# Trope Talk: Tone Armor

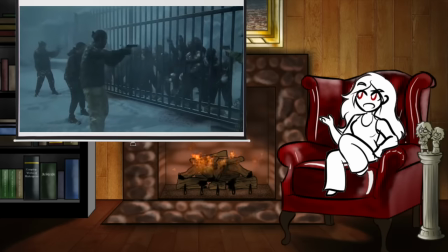4:07 Although, if it's a zombie apocalypse where the tone is more broadly nihilistic,
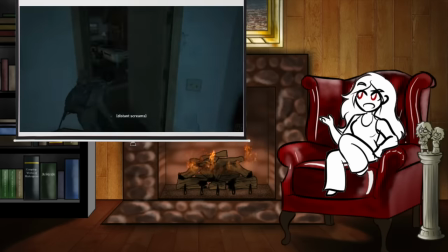4:11 the main characters can theoretically die from anything, since meaningless random cruelty serves the tone.
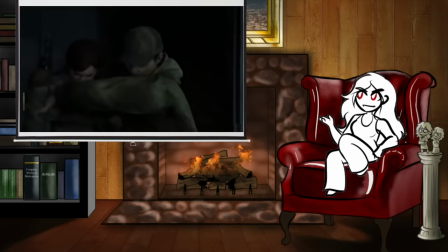4:17 If anything, the most unlikely outcome in a zombie apocalypse is anyone behaving like a decent human being.
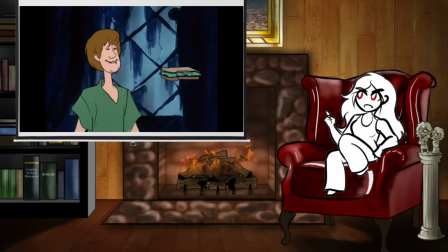4:21 In an episode of Scooby-Doo, the tone forecast suggests a surfeit of wacky shenanigans and traps,
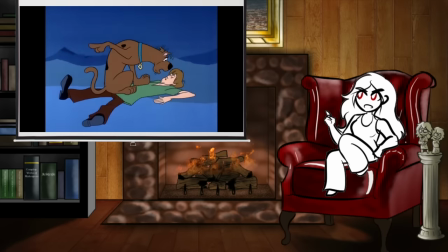4:26 but it's very unlikely that we're gonna see Shaggy throw out his back from carrying a 140-pound Great Dane.
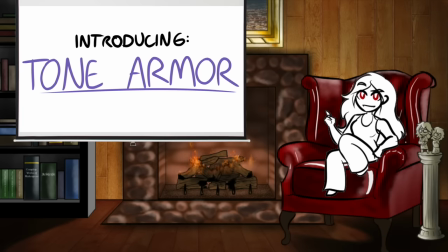4:32 Realistically, none of these unlikely events are actually impossible. They just don't fit the vibes, and thus the characters are invisibly protected from them, a kind of armor that they acquire from the tone.
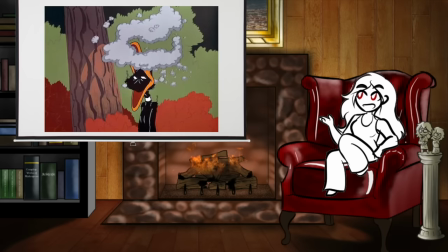4:42 A story that takes a comedic, cartoony tone will likely play fast and loose with the laws of physics, and the characters will correspondingly be extremely sturdy.
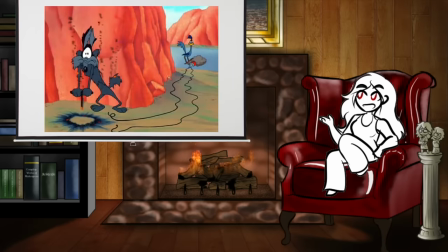4:50 A character face-to-face with a bomb will be reduced to an ash pile with two blinking eyes. A character that gets shot with a gun will have their duckbill cartoonishly spin around their face.
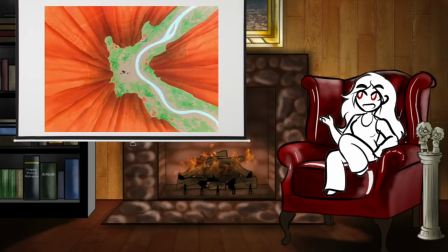4:58 A character careening off a cliff will explode and then be back one scene later.
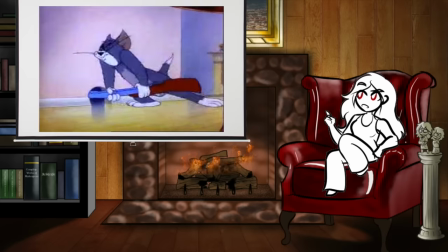5:02 In this established tonal context, it would be extremely jarring for a character to get hit with a mallet and consequently be hospitalized with a brain injury.
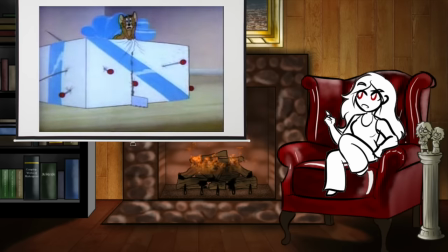5:09 Or even for a character to get a paper cut and visibly bleed. The tone of the story doesn't allow for it.
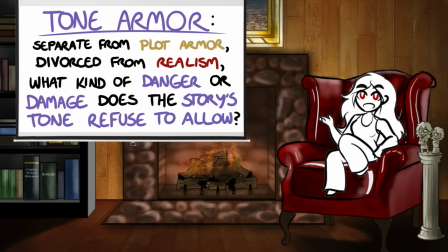5:15 This is tone armor. The set of assumptions and standards that a story's tone establishes specifically in the context of endangering the characters. Despite what the cartoonish example might imply, tone armor is not actually a case of more realism equals darker story equals nastier injuries.
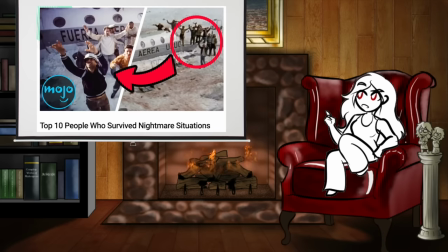5:29 For one thing, humans in real life are deceptively durable and capable of surviving some pretty bananas things, but in, for example,
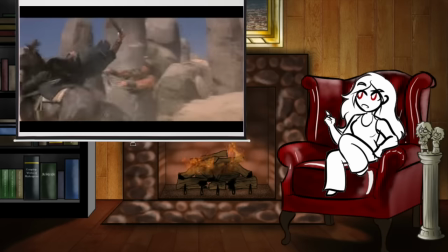5:36 sword and sorcery fantasy, the heroes might swing their way through an army of minions and take them all down permanently with one sword stroke or light stab each.
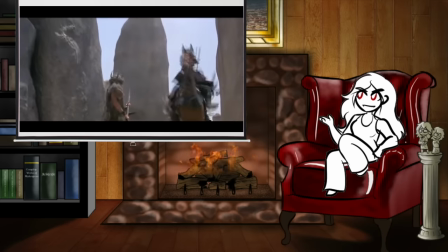5:43 This is a combo of plot and tone armor,
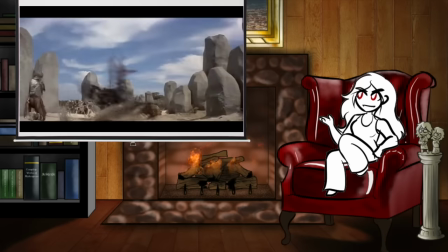5:46 where the bad guy's status as faceless side characters affords them negative plot armor and lets a stiff breeze knock them over for convenience of pacing.
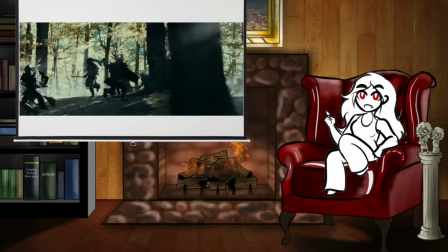5:53 But it's also tone armor, because a hero bloodlessly dancing their way through an army of goons is quick and clean and exciting to watch,
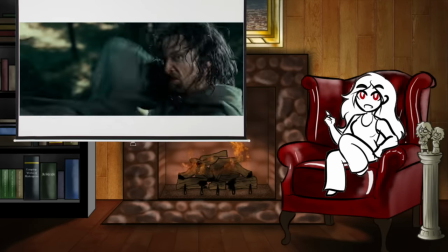5:59 and it spares us from watching any slow or icky consequences to that kind of combat.
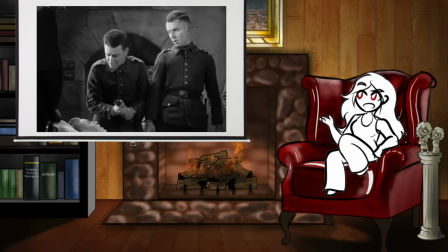6:03 We don't see those stricken minions slowly and horrifically die in a field hospital like we'd expect from the tone of a tragic war movie,
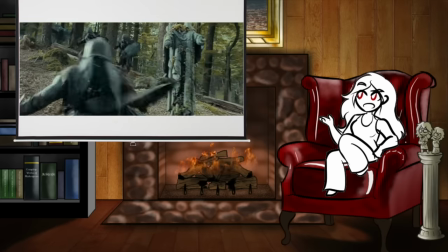6:10 and we also don't typically see half of those minions stand up again with minor scratches on their sturdy leather armor ready for another go like we might expect from
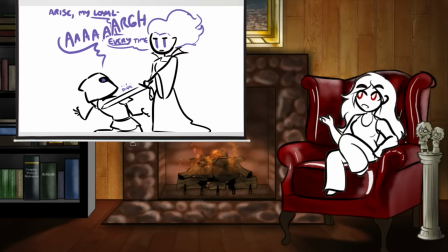6:17 real life. In this case, Tone Armor dictates that faceless minions basically get one hit point each and when they're hit, they're cleanly down forever, which is not innately realistic. It just makes for good fight choreography and it adheres to the heroic fantasy tone.
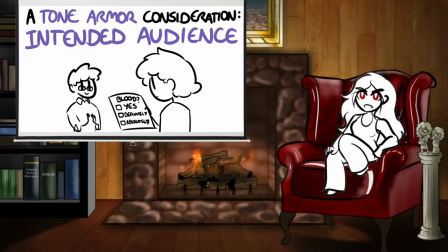6:29 Tone Armor is largely defined by the preferences of the writer and the kind of story they want to tell, but sometimes it's also affected by outside factors, one of which is intended audience.
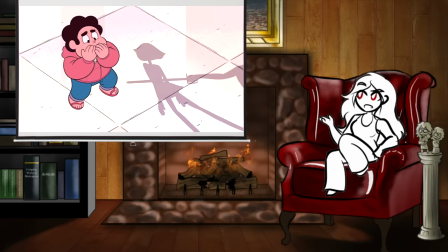6:38 The younger an audience for a story, the less likely that story is to expose its audience to certain kinds of danger or injury.
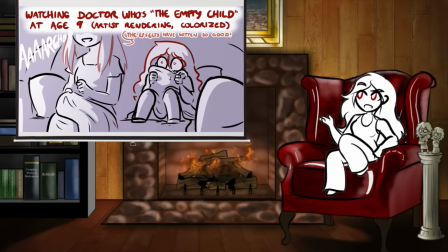6:44 It's not seen as appropriate, and while plenty of kids are super down with murder,
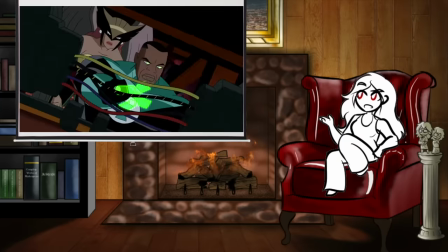6:48 certain kinds of body horror can stick with you if you aren't prepared for them, so they get glossed over or kept off screen or replaced with a more bloodless,
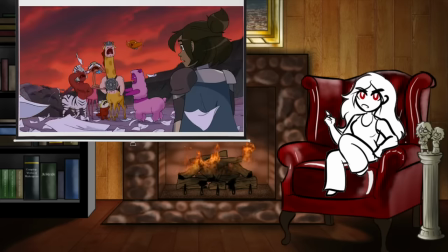6:54 non-lethal variant of the threat. Also, lots of stories for younger audiences skew more comedic, and in the interests of tonal consistency,
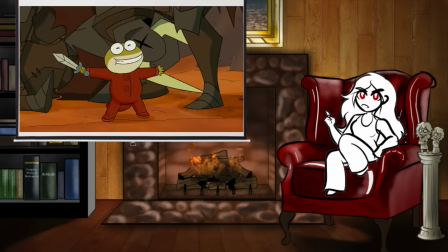7:01 if you're aiming for haha comedy fun times, you probably don't want to interrupt the good times too much with visceral unpleasantness.
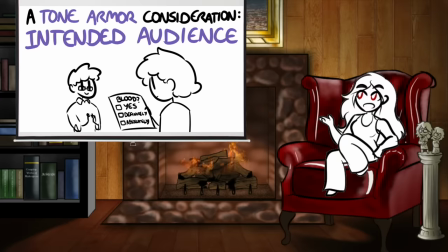7:07 Cartoon violence doesn't tend to overlap with haunting violence. There's also intended audience factors that have almost nothing to do with age and everything to do with genre.
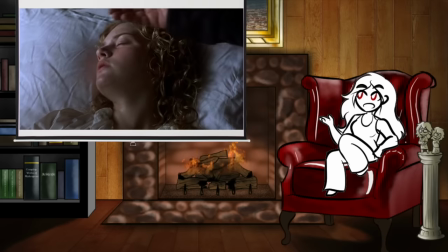7:16 For instance, if you're writing some sort of romance,
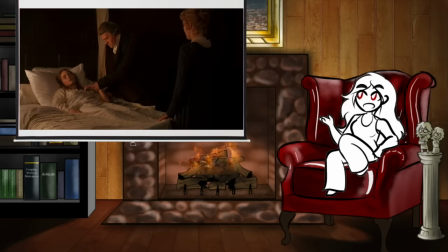7:18 the only injury a character can likely expect is the kind that artfully lays them up in bed so their love interest can care for them without any messy side effects or complications.
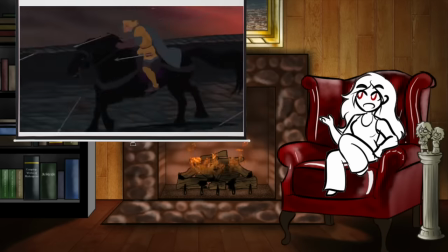7:26 In this case,
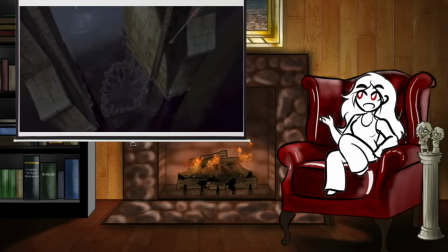7:27 tone armor will keep the characters whole and pretty no matter what kind of horrible things they're going through because being pretty is kind of foundational to the genre and to the appeal to its audience.
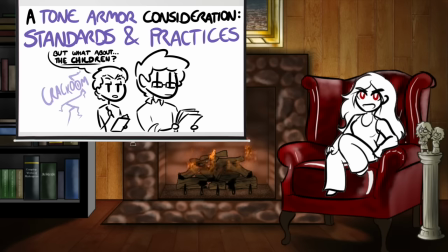7:36 The other big outside factor that can affect tone armor is standards and practices. is.
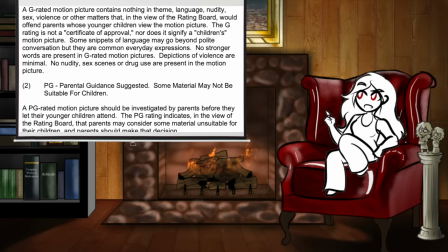7:40 A lot of stories are affected by the presence of a distributor or an editor looking over the creator's shoulder and telling them things like, you can't show that on television.
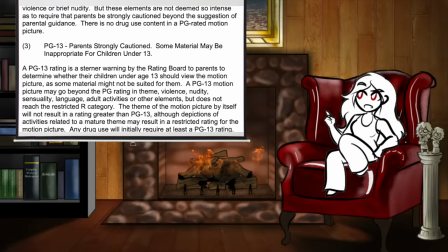7:47 It's a form of moderate to severe censorship that is the trade-off many stories make in exchange for widespread distribution,
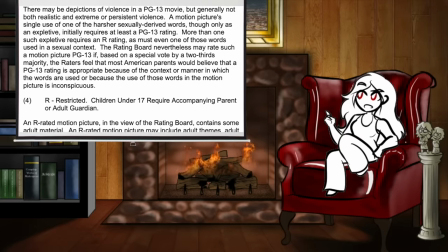7:52 and it very commonly manifests in hard limitations placed on the story's tone.
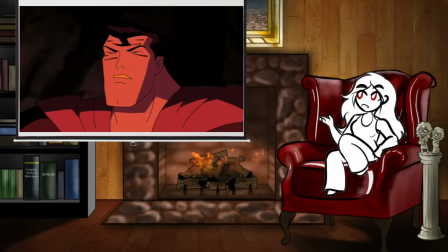7:57 For instance, it's very common for kids TV shows to shy away from blood, which means characters might end a fight covered in anime scuff marks or bleed in unusual color to take the edge off,
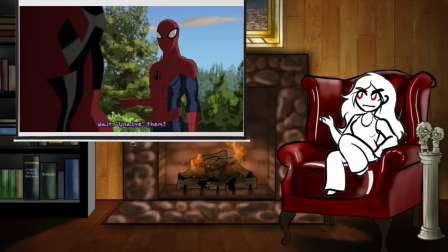8:06 or only ever fight robots that bleed robot juice. In some cases, standards and practices might shy away from acknowledging death at all.